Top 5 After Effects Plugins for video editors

This is one of the bigger setbacks in a while. These happen from time to time but it's never fun when you have invested a lot of time into bringing something new to the market and then this is part of a job. Some jobs you'd get, some jobs you don't get. But now let's get into the video because I have a lot of really cool After Effects plugins that I want to show you.
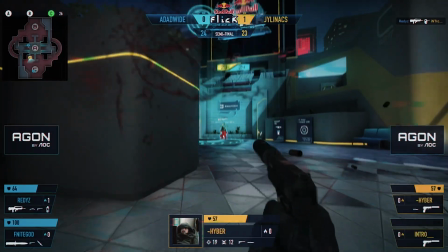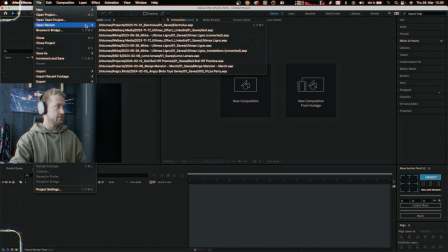All right, welcome to After Effects. Let's start off with opening a project, let's just do an old one right here.
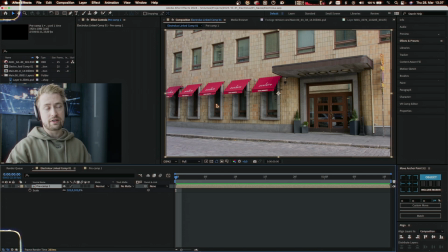Now the best plugin I've ever installed in After Effects is actually a super boring one.
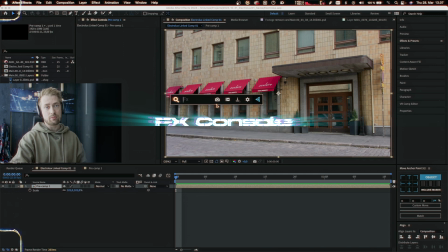It's called FX Console by Video Copilot and this is all it does. It does do more of this, but this is all I use it for. You select clip you want to add an effect to it and then you press your shortcut and And then you just,
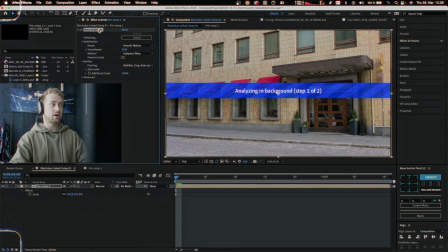let's do Warp Stabilizer, you know, whatever you want to do, you start typing and you get the effect.
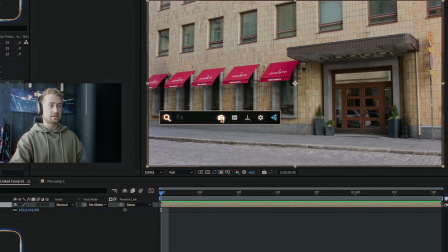You can also do some other things like take screenshots,
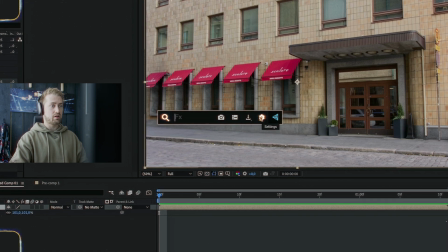open up a gallery, export things, but it just makes life so much better in After Effects.
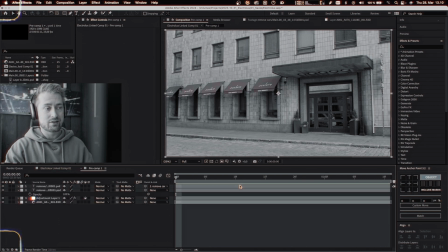Now before we continue to the next play, I just want to real quickly show you this. tracking in photoshop's generative fill basically makes you able to do super good content aware fill in after effects of course you're limited
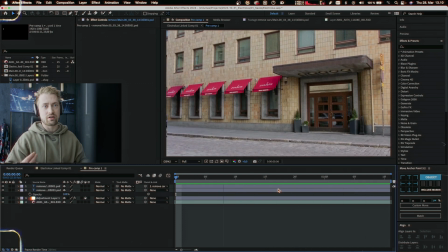to the shots but i mean look it looks so good moving on all right here we go
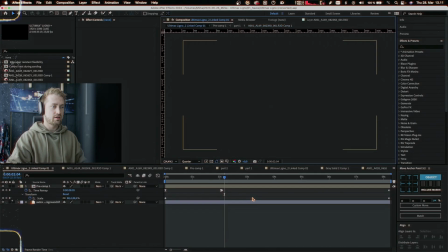a bit more complex project uh so the second plugin i want to talk
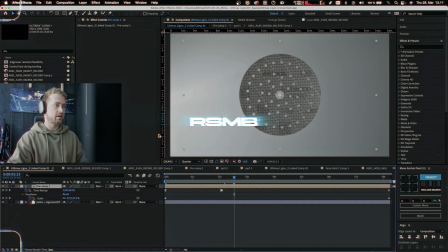to you guys about is real smart motion blur or rsmb for short and this is this was the pinnacle of montage editing back in this if you didn't use
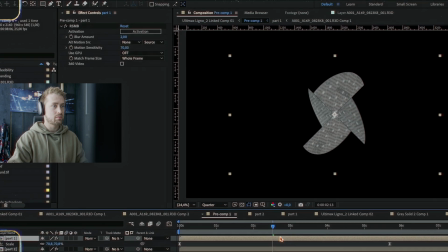rsmb you were a noob basically all it does this one too quite simple quite boring it adds motion blur that's it it's really really
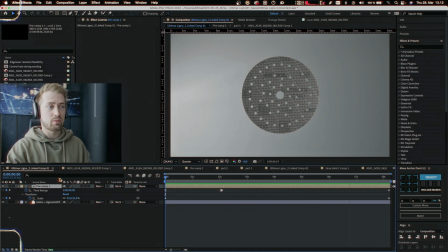good at what it's doing like look at this clip if you were to add this to a normal video because of the fact that we have always locked our shadow to either 180 or 360 degrees all the effects we do manually they look out of place but if you add motion blur everything
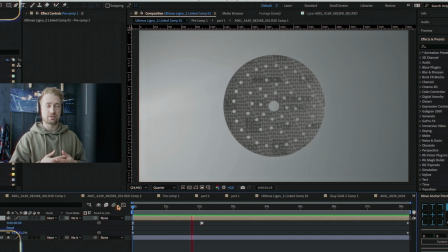just looks it just ties everything together makes everything feel like it belongs together and it doesn't feel out of place it's quite fast to use and it's a lot better looking than auto effects own motion blur effects moving on now this next plugin is called magic bullet looks and actually had my start
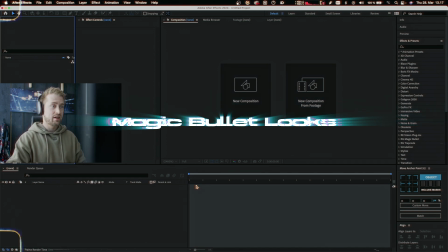with this plugin too in the montage editing community and now i'm basically using it to spice up add that final
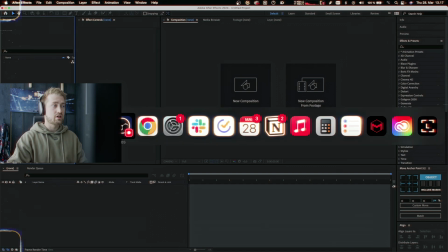five percent to our videos basically and i'm quickly going to jump over into premiere right now because I actually use it more in Premiere.
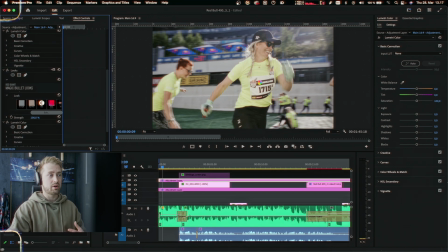You still can use enough effects, but I personally use it in Premiere a bunch This is basically the creme de la creme of skin
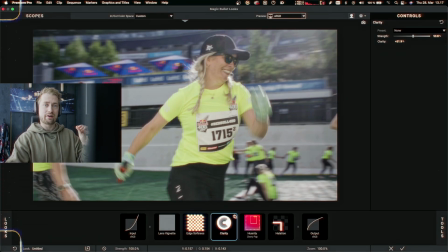tones and basically you bring it up that final oomph That makes it look really professional. Of course, you have to start from a good base But after that like you can add some effects. I usually use a bit of softness, maybe a vignette and then some clarity
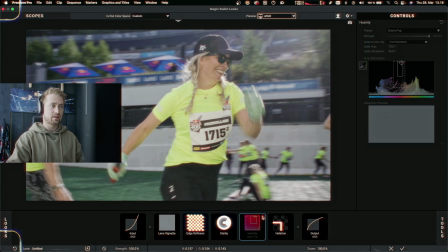to basically pop the image and then some humanity to bring out some reds and halation because
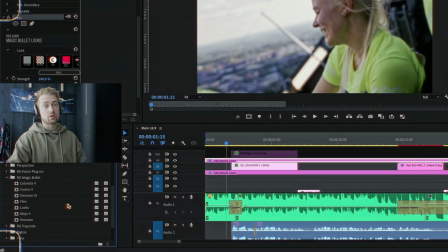yeah just i know i just like look and the vibe i also quickly want to mention the the rest of the magic bullet
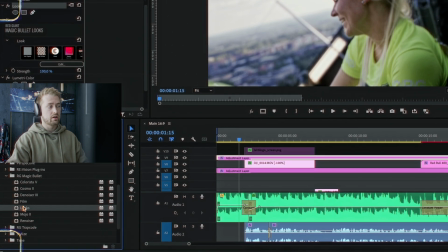suite because these tools are all really really good i've had some really challenging footage saved with
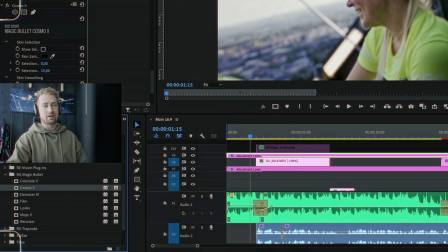uh cosmo right here and they work so well and And you know how some plugins you have to kind of fight against to get things working. These plugins basically work on your team and you can bring up that final oomph to your footage quite easily.
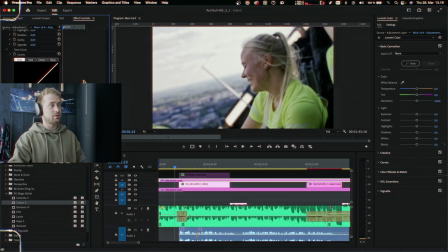You don't have to do a lot of manual work. They work well and they're quite fast to work with.
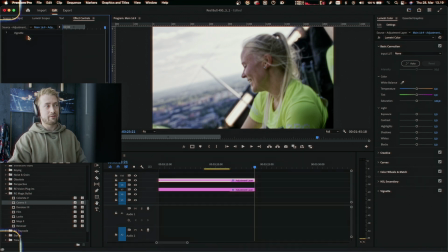Only downside is these plugins are very expensive but I think they're worth it.